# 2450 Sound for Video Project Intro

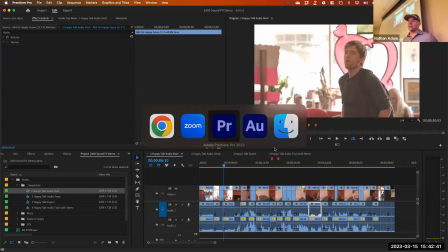12:23 Cool? All right. So let's take a look at this and make sure we understand the workflow and what this looks like.
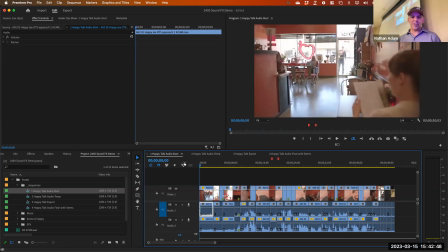12:29 Let me hide this thing real quick. All right, so here I've got a project. This is a simple little project, and you can actually download this demo project.
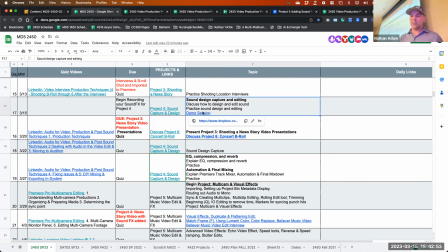12:37 I've got it right here, this demo session. You don't need to download it right now, but if you want to kind of get a better feel for what's in there, you could click on that and you could download. But let me walk you through.
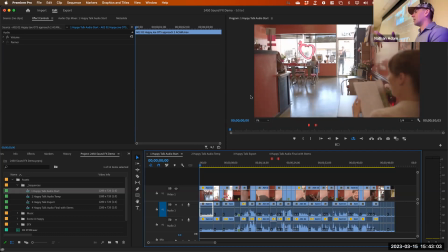12:46 So everyone knows what you're seeing right now. Here's a simple little video project. But what are some of the things that have already been done to this that are different from what maybe you have done on your project 3? Well, if we zoom in on this, here you can see it's just a little scene that's been set up.
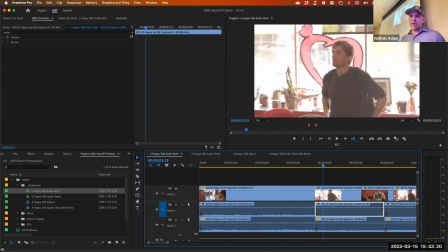13:01 And when we play it back, actually, I'm going to make sure, let me make sure that my audio is sharing. Check computer sound. Okay.
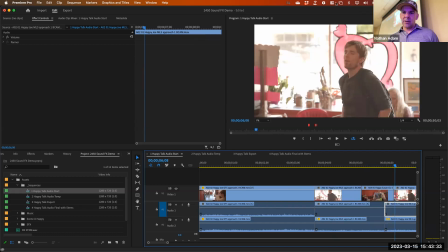13:16 And then route this audio to Crestron.
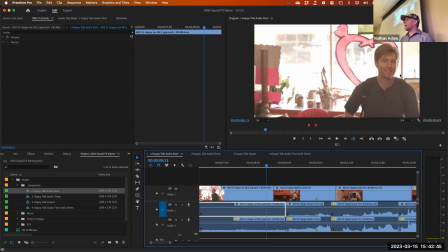13:26 All right. So what are some of the things that you see that are already different, maybe from what you've got in your video?
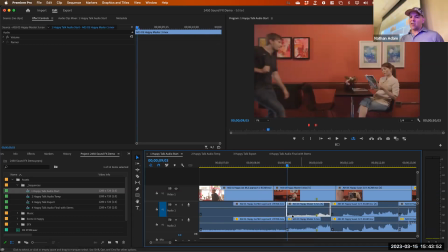13:33 Well, we can see that in these cases, a lot of these audio clips are not in sync with the video clips.
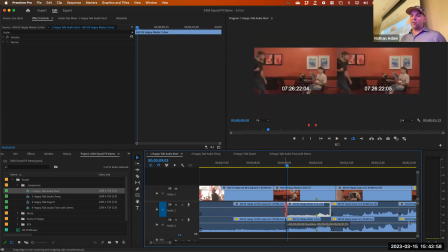13:40 We've actually already moved, using the roll tool, moved these around to create J cuts and L cuts.
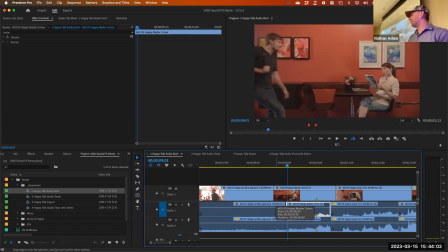13:46 What's a J cut and an L cut? Anybody?
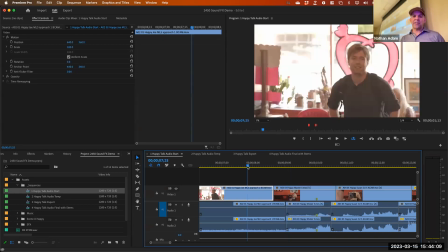13:51 So an L cut, you can see right here, for example, this video, as this guy's walking in,
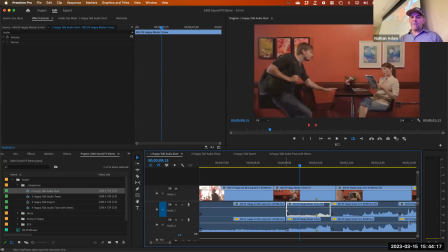13:58 and right as it cuts over to this scene, if we kept this edit at the exact same place,
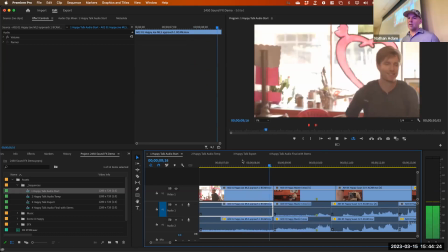14:05 let me just roll this back over here, you'll notice that transition is pretty harsh.
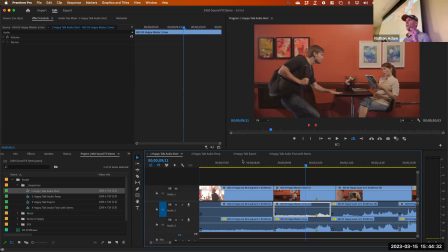14:13 When the sound changes at the exact same time as the video, it kind of creates this jump in the audio, and all of a sudden it takes us out of the immersion. So an L cut is when we keep the sound that's happening from one scene or one clip,
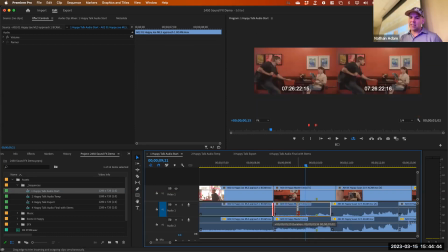14:26 and we roll that over into the next scene. So let's see when we might want to roll this into.
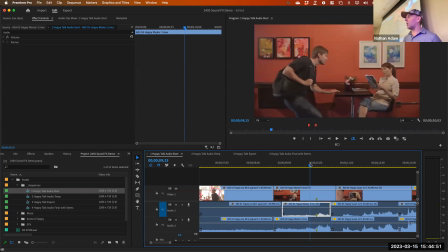14:34 Right? So right until up here is actually when he started to say something.
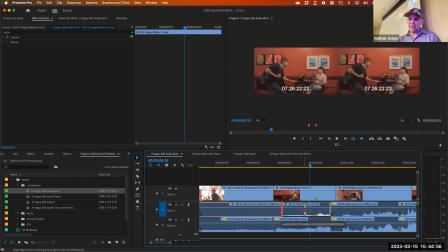14:38 So it would be very common for us to take this roll tool and roll this over so
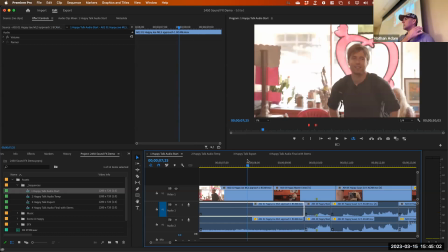14:44 that the sound of that ambience continues on into the next scene. You can see that it looks like an L here. Boom, boom, left to right. So this L cut
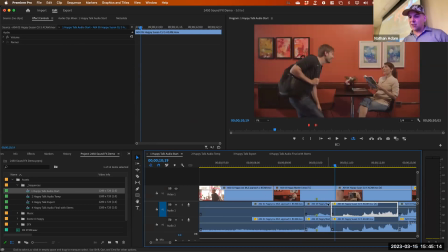14:55 carries that scene right up to this point. Now, you definitely still hear it change when he says Susan, but the process makes sense. If we're going to be making a cut, but we need to carry that scene audio out, we simply want to roll that audio over into an L cut. You can see the same thing on the other side. In this case, he's talking to her.
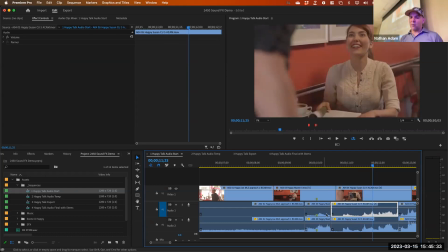15:14 He says, Susan. But because we've got, once he says Susan, we've now got this next piece that starts. And the audio is obviously very different, much less air conditioning noise. Maybe the air conditioner had shut off in the meantime, but they moved this with a J cut.
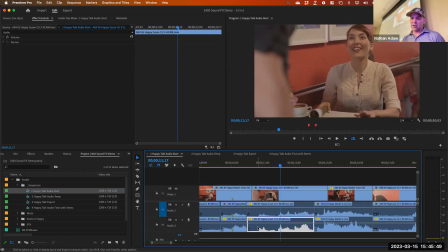15:31 J cut being just the opposite of an L cut, to where you actually start the audio before the video clip. So it looks like a J. So moving those edit points around is step one, moving them to where the edit points are going to let you focus on the audio,
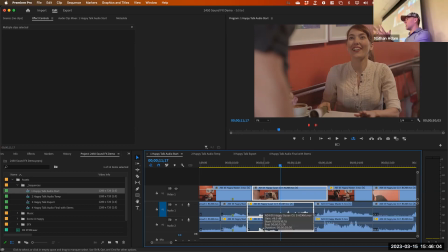15:46 but not necessarily have the audio match up perfectly to every scene change. We're going to move those around to where we can minimize the audible transitions. Now, I definitely hear this still here, but look at what happened if we try to roll this over this way.
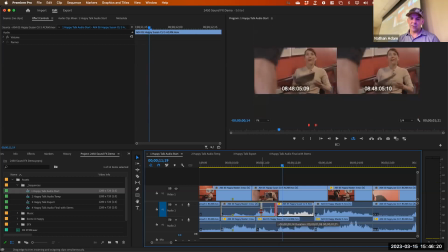16:02 Now she says, oh, I'm going to put that right up to her, oh, and make it more of an L cut now.
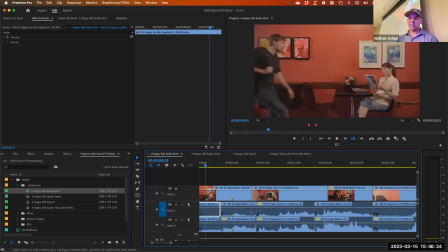16:09 Let's see what it sounds like.
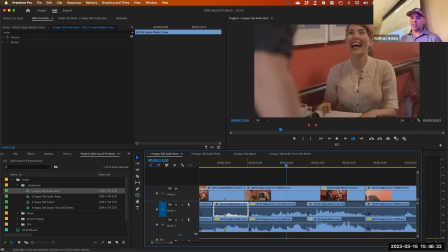16:12 Right, so it doesn't work because this one, in this take, she started to say, oh, right there, but then she didn't say, oh, on this screen until later.
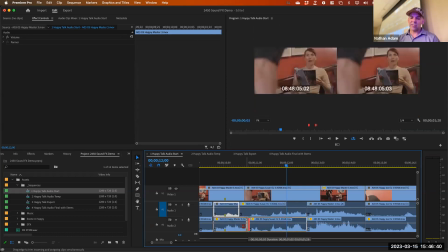16:21 So that's why they used a J cut here to hide that right after the Susan, even though right now the change in ambience is pretty audible.